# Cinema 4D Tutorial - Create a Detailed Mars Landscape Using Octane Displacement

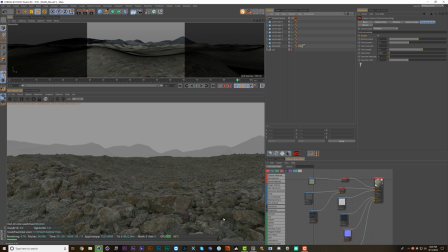So I think this needs to be cut down So if I jump in here to the displacement I can just set this to 25 and I think that works a little bit better.
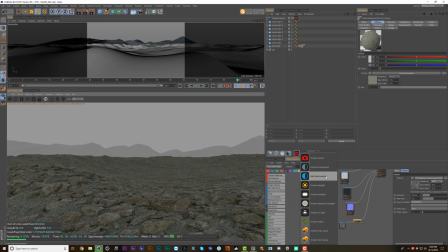So now let's add in our daylight here and
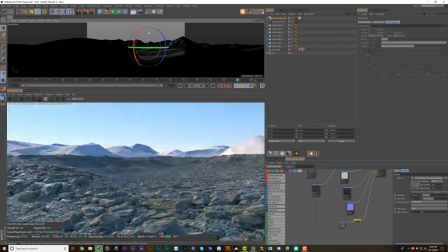Let's rotate it until we can actually see the sun there
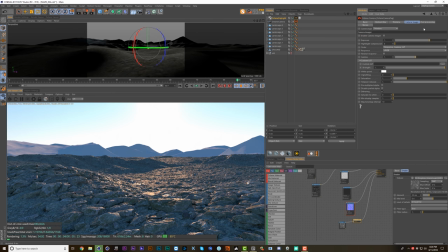we go okay so now i'm going to jump into the camera imager settings and enable the camera imager then turn up highlight
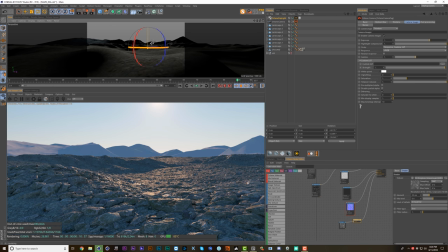compression all the way i like this because it gives you a bit more dynamic range and now i can actually see the sun a little bit better see there we go
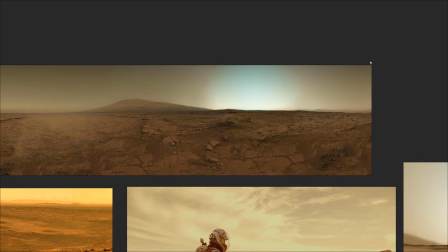so i want to match this a little bit more closely to our reference images which if you look here and here something really interesting happens
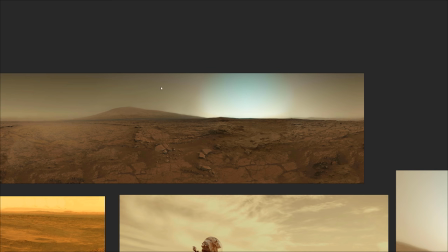on mars where the sun actually appears a little bit cyan and then it falls off to this dusty orangish brown so let's see if we can recreate this
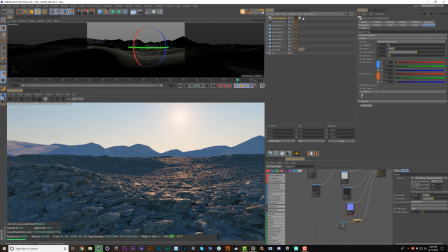with our daylight system if i go into my daylight here and change the sky color to a bit of an orange
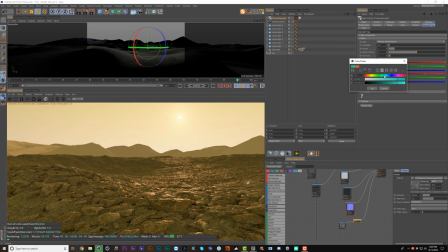we get that and then let's change the sun color to more of a cyan and that's like too extreme so let's take this down and boost up the value so that it's not gray okay let's push this a little bit more towards brown
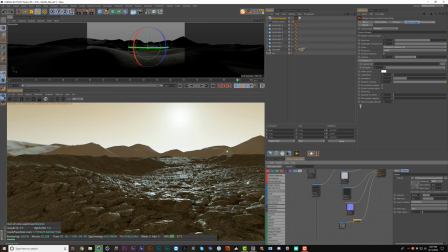So this is getting a bit closer, but it's still kind of muddy and at this point I really like to add in a custom LUT in this field here.
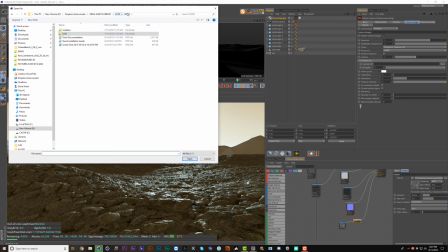So one of my favorite LUT packs is called Osiris just Google Osiris LUTs and In here I like to use the Rec. 709 LUTs because those are meant to go on footage with a normal color profile versus like a log Curve which would be a lot
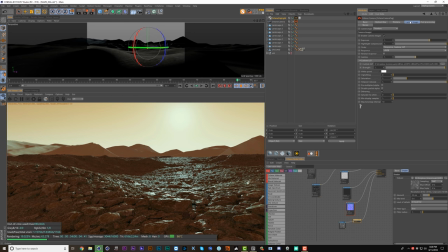flatter So I like the KDX LUT here and you can see that it's making things a bit more extreme but what I want to do is change the underlying colors of the Sun again so if I go back here and change this more to an orange and then desaturate the Sun color
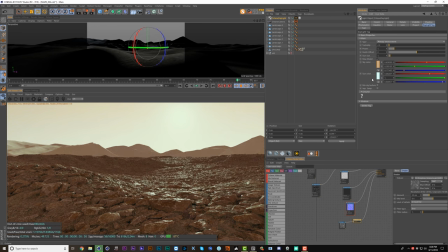and maybe take down the amount of orange here so it's a bit paler okay let's go to our camera imager and continue to play with this you can see what
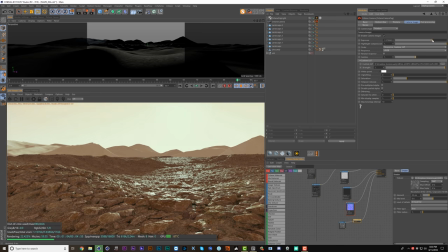the LUT is doing here let's bring up the exposure maybe and then down on the gamma to add a bit more contrast and then let's go to the post-processing tab and enable it and take the glare power all the way down and then up the bloom so we just get a bit
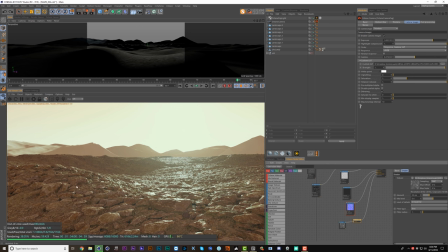of that haze coming in now I feel like we've lost some of the orange vibe that we need if we look back here
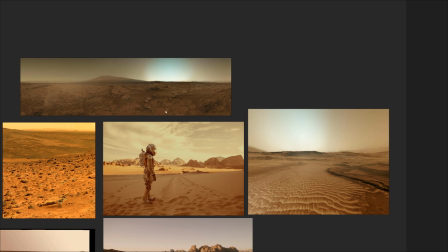at the reference images there's definitely more a little bit more orange going on in some of these so
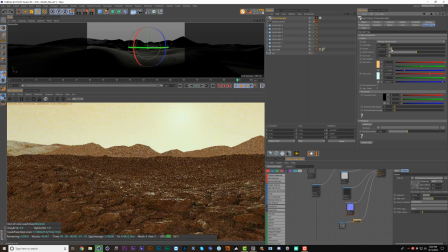let's boost this up a bit I think it helps taking down the power and maybe saturate the sky a bit more but then we get a bit too orange so maybe we take it more saturation and less brightness.
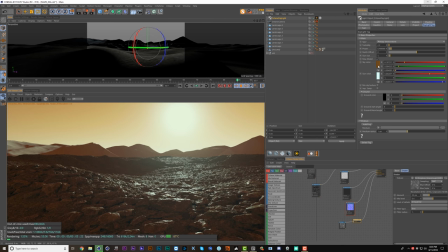Let's keep going with that. Let's push this maybe a bit more red. So I'm liking the look of this sky gradient, but now we've lost all the detail down here. So if we go back to our camera imager, we can just up the gamma.
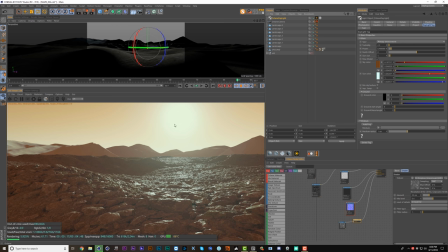And this is kind of a delicate balance, but I want to see some blue in the sun, but not in the rocks here.